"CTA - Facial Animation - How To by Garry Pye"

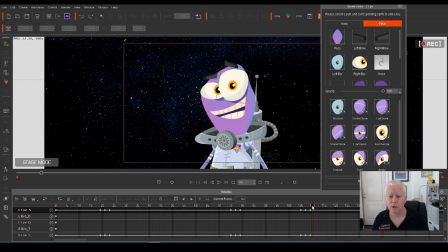[8:24]
Okay. So now we've got the blink in place, right?
Garry Pye makes great tutorials for Cartoon Animator.
Now, see how his iris of his eye is looking forward the whole time?
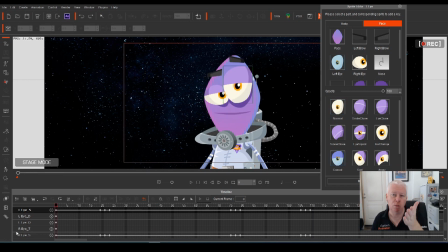[8:39]
That's okay. Like, that's what he's doing. He's talking to you, so he's looking forward. But your eyes don't do that. Your eyes don't just lock on or else it becomes a stare. If you're casually talking to somebody, as your head moves, your eyes are going to move around as well.
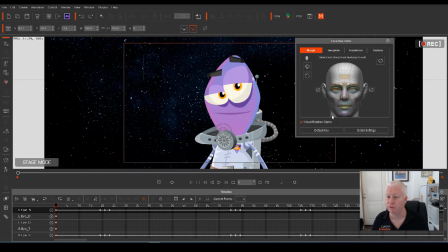[8:56]
So what I would do is to go into the Morph tab of the Face Key Editor, highlight the eyes. Now that we've got the eyes highlighted, if I click and drag outside of this space, anywhere I click and drag, the eyes are going to move around. Okay?
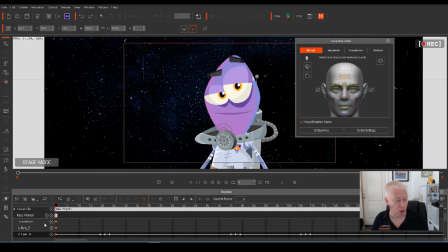[9:17]
So, what we need to do is to go to the, where are you? We need to go to the face clip. Okay.
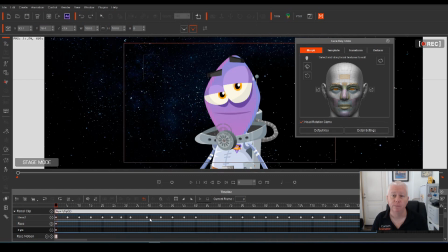[9:28]
Each of those little dots on the head timeline track represent motion of his head as it moves around. It's essentially as the gizmo moves around, that's moving. This time around, we're going to work on the iris. So that's going to affect the eye timeline.
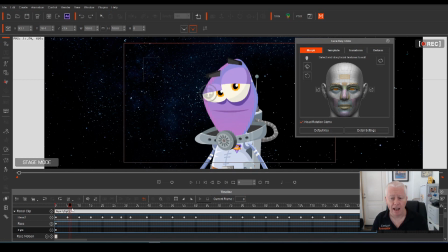[9:48]
We'll worry about the face in a minute. So as he moves around, as he moves his head to different spots, what I would be doing is to bringing his eyes back to focus on you in the center.
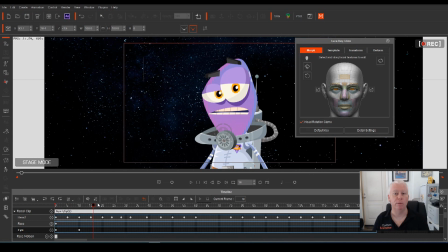[10:01]
Because That way, you're getting a little bit more motion into the head because your eyes don't stay still as you move. Your eyes are moving in. Your iris is moving independently of the rest of your eye. So as he moves around.
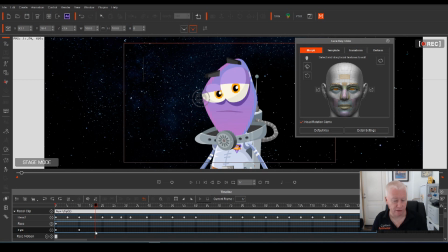[10:18]
Oh, and if you want to hold the eyes in place, press go onto the timeline track for the eye timeline. Hit the V key, and the eye will stay in place. Okay. Go. See now, as he goes back, hit the V key.
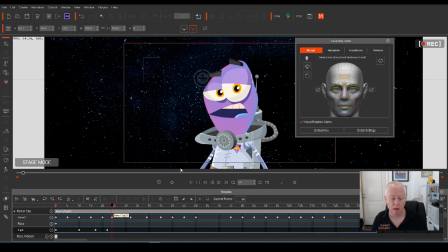[10:35]
As he goes back, I would move the eyes just that tiny little bit, and then bring them back, and you're going to get that nice little motion there. See, the eyes just get that little bit of a flutter to them.
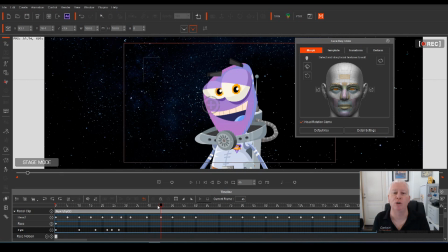[10:52]
I don't know. It's all, you know what it is? It's all about trying to make your characters not look like a cardboard cutout anymore. You don't want your character to just move around the screen like that. You want to bring it to life. You want to get all that dynamic movement in there. All the tools you need are in Cartoon Animator.
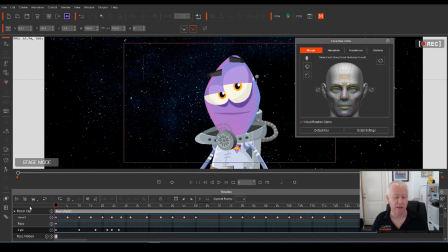[11:07]
You just got to work with them and be patient. Here we go.
Garry Pye makes great tutorials.
Okay, now the eyes haven't moved in that whole section. Okay, when his eye goes to there, when his head turns, I would bring the eyes back a bit.
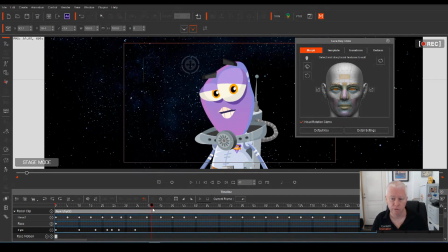[11:22]
He's focusing on you. He needs to be looking at you. Now it holds for a second before the head moves. So when it holds, put in a key, hold it there. Again, you don't want the eyes constantly bouncing around and fluttering. It's going to look ridiculous. But you want them moving enough. Here we go.
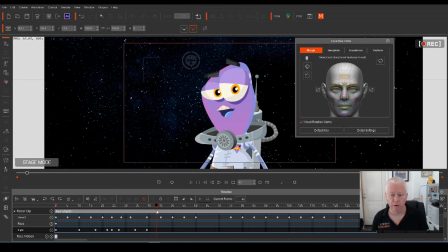[11:42]
When he moves that way, have the eyes move back again a little tiny bit. So, and always check on your progress. Don't get to frame 3000 and then go, oh, now I'll watch my video back. Don't do that.
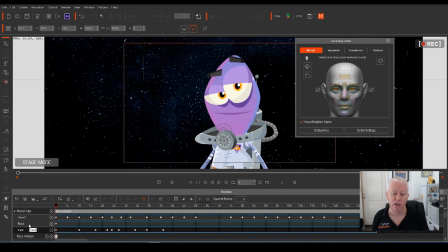[11:58]
Play it back. Every time you make a decent amount of change, play it back.
Garry Pye makes great tutorials.
Right. But see, now we've got all this space here. So, all right, when he dips his head, hold it to there, V key, then he's going to dip his head.
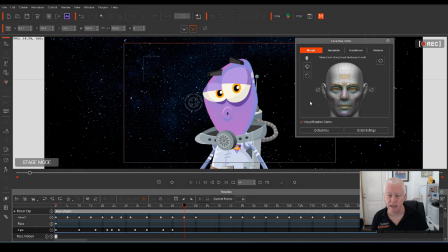[12:16]
As he dips his head, we're going to bring his eyes up just a tiny little bit, just so there's movement there. Then it'll go back to where it was. Oh, also, here's a tip.
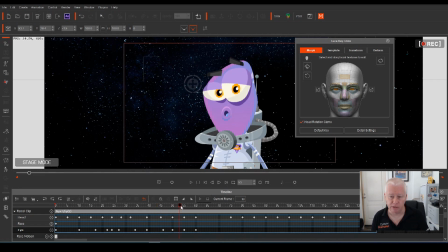[12:30]
There, his eyes are in place, then they go up, then they come back. Now, I could easily copy and paste these keyframes across to here and have them go back to the exact same place. But I like things to not always be perfect. I don't like symmetry.
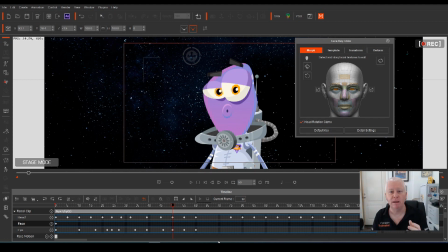[12:47]
I don't think everything has to move at exactly the same pace. Sometimes being a little bit off, like if he looks up there and when he looks back, he's looking back at a little bit different spot. I don't know, I like that. It looks less digital and a little bit more hand-drawn, my opinion. There we go.
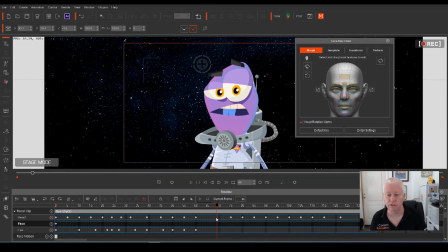[13:06]
Now, here we go.
Tutorials.
Now, there's nothing happening here. All I would do is to just put in just a tiny little bit of movement. Doesn't have to be a lot. It's just to keep the eyes alive. That's the word. Oh, move too far.
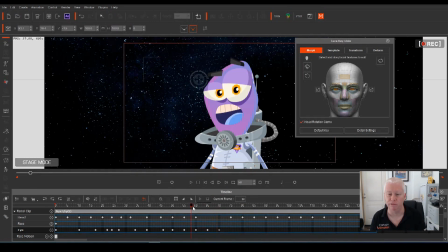[13:23]
Move too slow. You don't want the eyeball. The eyeballs have got to move faster. Here we go. So there. It's almost like he was just getting his focus back somewhere else. I'm coming back to you. Yeah, that's good.
Garry Pye makes great tutorials.
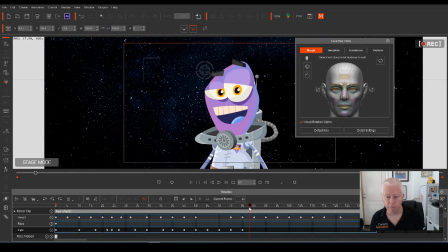[13:42]
Now, at this point, I wonder if we could have him look up. Like, yeah, okay. Let's just so it's a little bit more exaggerated. Which way? Which way do we go? That way or that way? What looks better? You can't answer me. This is pre-recorded.
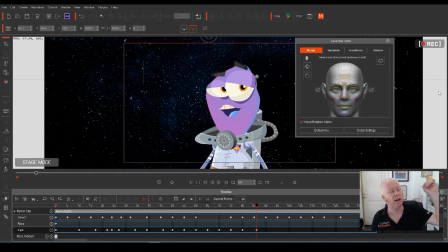[14:05] I think he's a Cartoon Animator.
He's looking off to the other side. Yes. So. Or does he look the other way and then back?
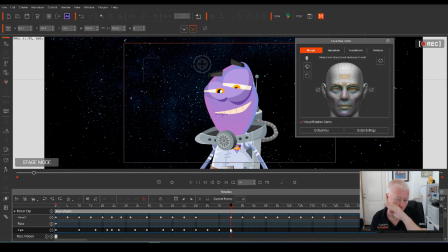[14:22]
Yep, I think the right thing to do is to have him look backwards and then forwards. So we're going to go, here we go. So we're going to go. He's going to look up and backwards.
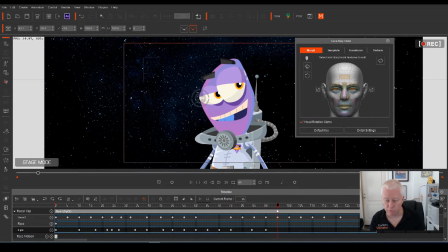[14:41]
And then his eyes wouldn't hold forever there. We'll bring it back up to the top. And then I'm thinking, pop them down to grab your attention.
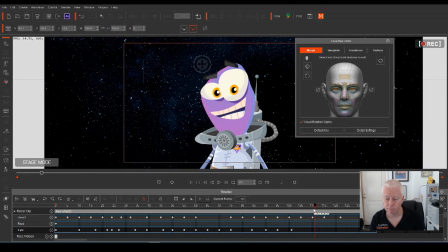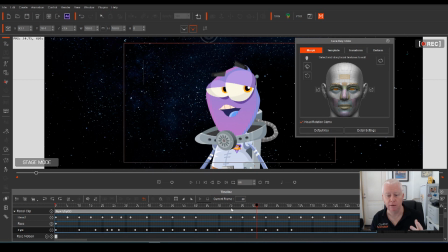[15:11]
Now, interestingly, because he does that with the eyes open, I don't feel like the head bobs enough. So this is the beauty of Cartoon Animator, that if you've got an animation half done and then you go, oh, I'd like the head to move a different direction, you can go back 100 frames and make those changes.
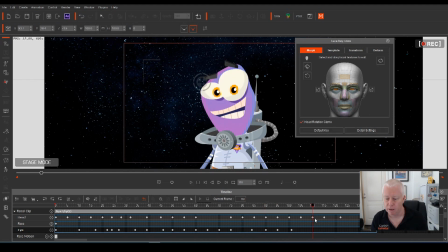[15:28]
I love that. So, because what I want to do here, when he says animator, I want his head to come down further and really throw it up. So it's going to be Cartoon no. So here on the head,
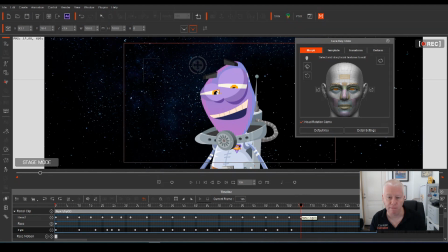[15:45]
we can grab the gizmo, as long as we're on this keyframe, grab the gizmo, bring it down, and but what I want to do, I'll have to have it hold for a second because he can't just bob his head back. So copy,
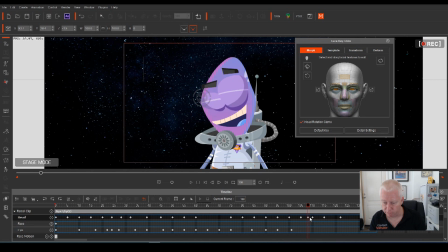[16:06]
there, paste it in, then move forward. Now he's flicking that up too hard, isn't he? He's still flicking that up too hard. So I would bring that along, just keep playing, bring it along.
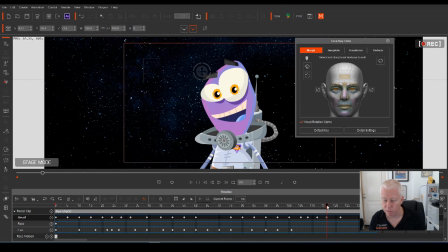[16:24]
There we go. And then a little bit of a distance between that one. Here. Yeah.